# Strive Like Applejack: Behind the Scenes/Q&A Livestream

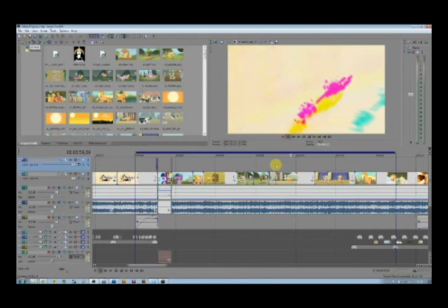Let's see, midway, Twitch has been applied to get that really cool looking RGB split right there. Camera slows down,
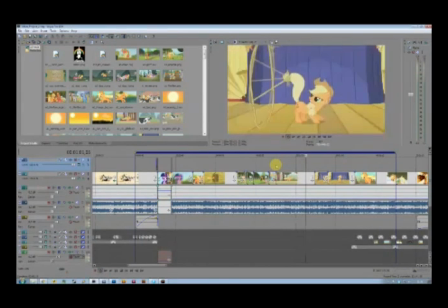and we move back to the rope tricks segment of Trixie right there.
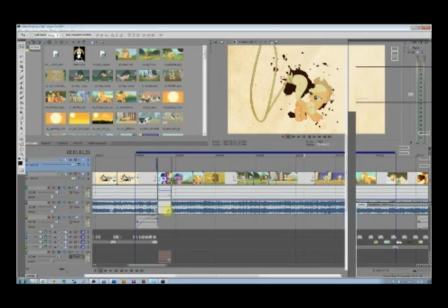Also, I mentioned this before, I had to repaint a couple of frames, or partially at least.
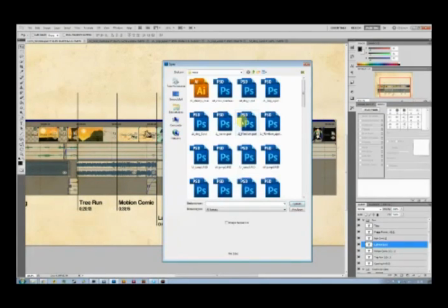Let's see. Open. And shift place not in the Moco.
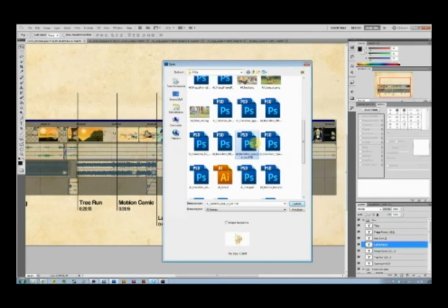RD transition rope to run. Ah yes.
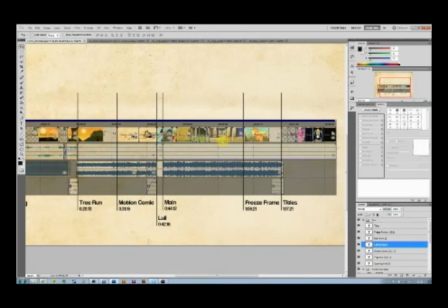Let's open this.
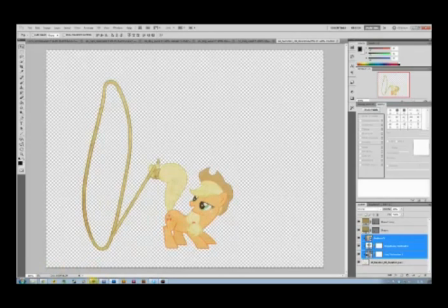Okay. So as you can see in the show itself.
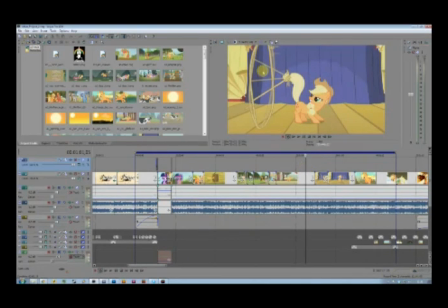There actually isn't a top of the rope here. It doesn't exist, and there's no way of getting it because you know you're sort of confined to the frame's width and length here. So what I did is I painted a piece of rope on top of it.
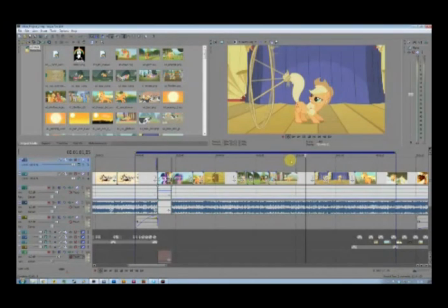Also, there is the edges here, or basically there's a blurring effect of the rope here, which meant I had to repaint it partially to sort of clean it up a bit.
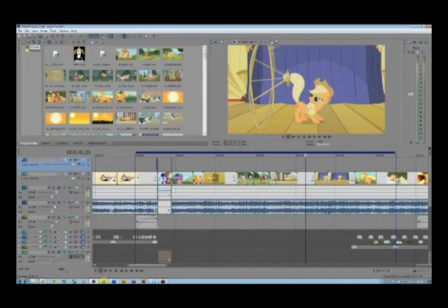This I had to do for a lot of the following sequences.
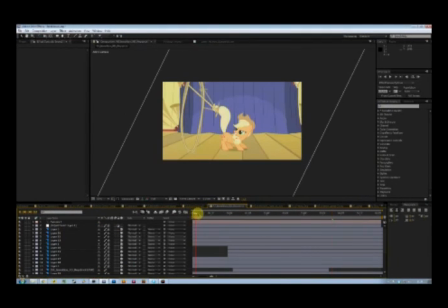Let's see, so here we have this transition, again 3D camera, and here you can see you know,
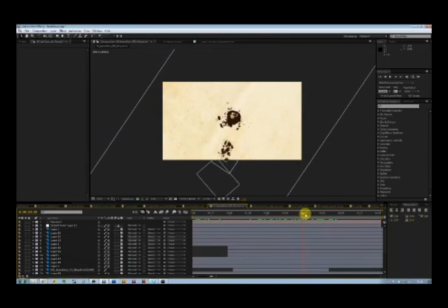it's only for a couple of frames, but you know, as you are zooming into it, you will notice. If I hadn't done it, then it would have just looked, well, bad. And another glitch.
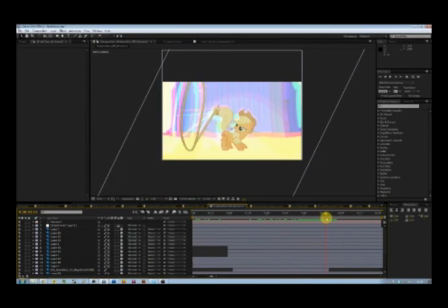this time with a bit of the brightness adjusted, so to emphasize the crash that happens here. And we move to Applejack doing a rope trick, which is followed by another
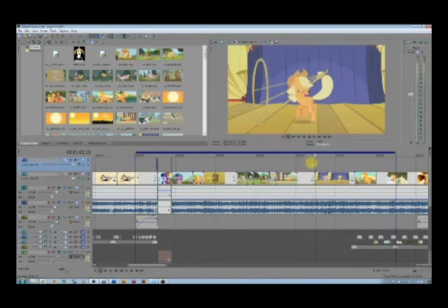part with a glitch emphasizing a particular part of the song. This is followed by
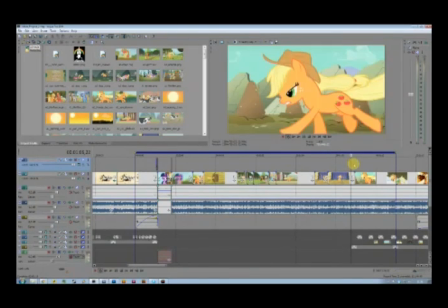the last, yeah, I'm guessing gonna call them roller coaster segments.
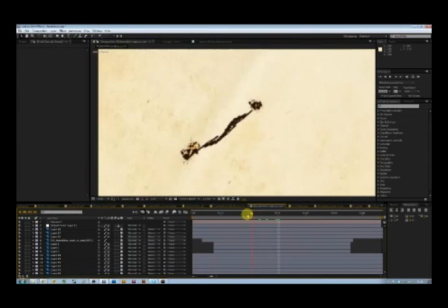Let's see, we have this right here. This is certainly the most intense, you could say.
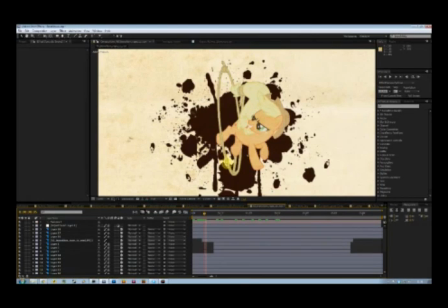See, it moves back, and again, this frame has been cleaned up in Photoshop to get rid of the blurred ropes there.
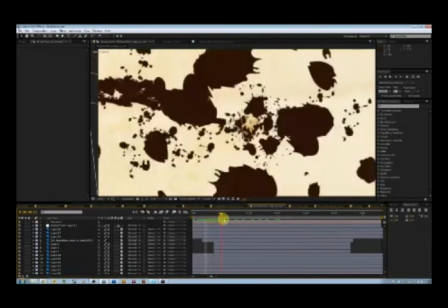Let's see, we move back, and this is the camera rotates almost 180 degrees,
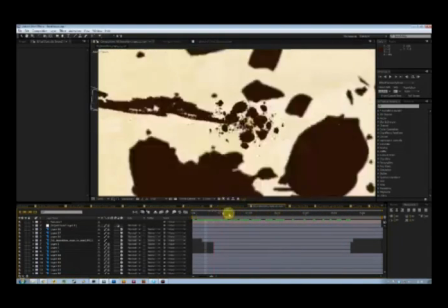minus 180 degrees, I think, actually, or is it plus? I'm not sure.
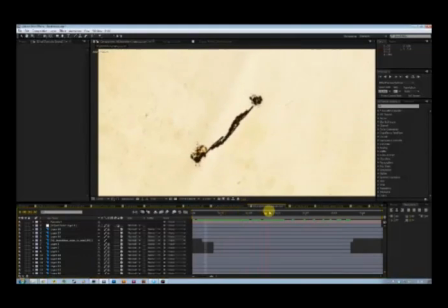Anyway, move back, and this is the most intense, the most yeah, the most intense sequence. So to sort of get the sort of ease it a bit, I placed
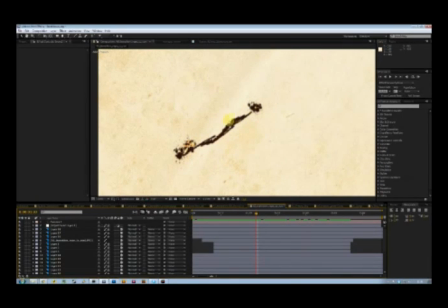this splatter right here, so that you don't, you know, lose too much of a sense of place and rotation here. So we move back, again, glitches up,
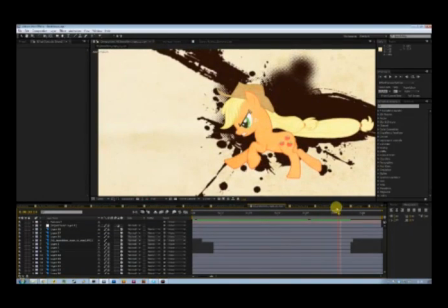and we move back into this frame right here, which again I had to repaint partially.
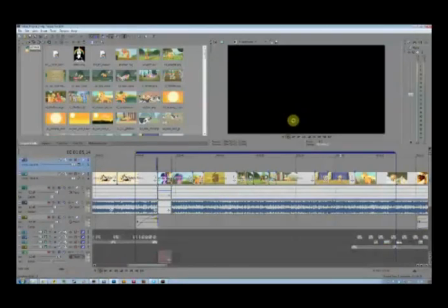Let's go back to Vegas,
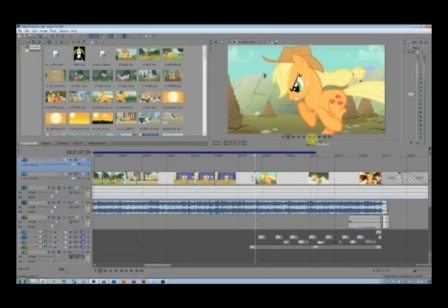because it's basically this, and as you can see, part of her leg doesn't exist, most of her tail doesn't exist,
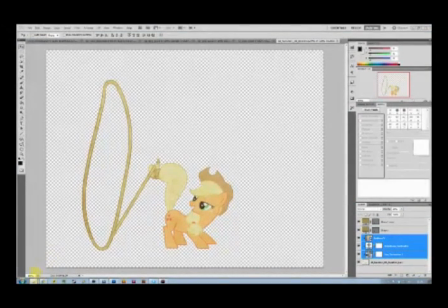so I repainted that.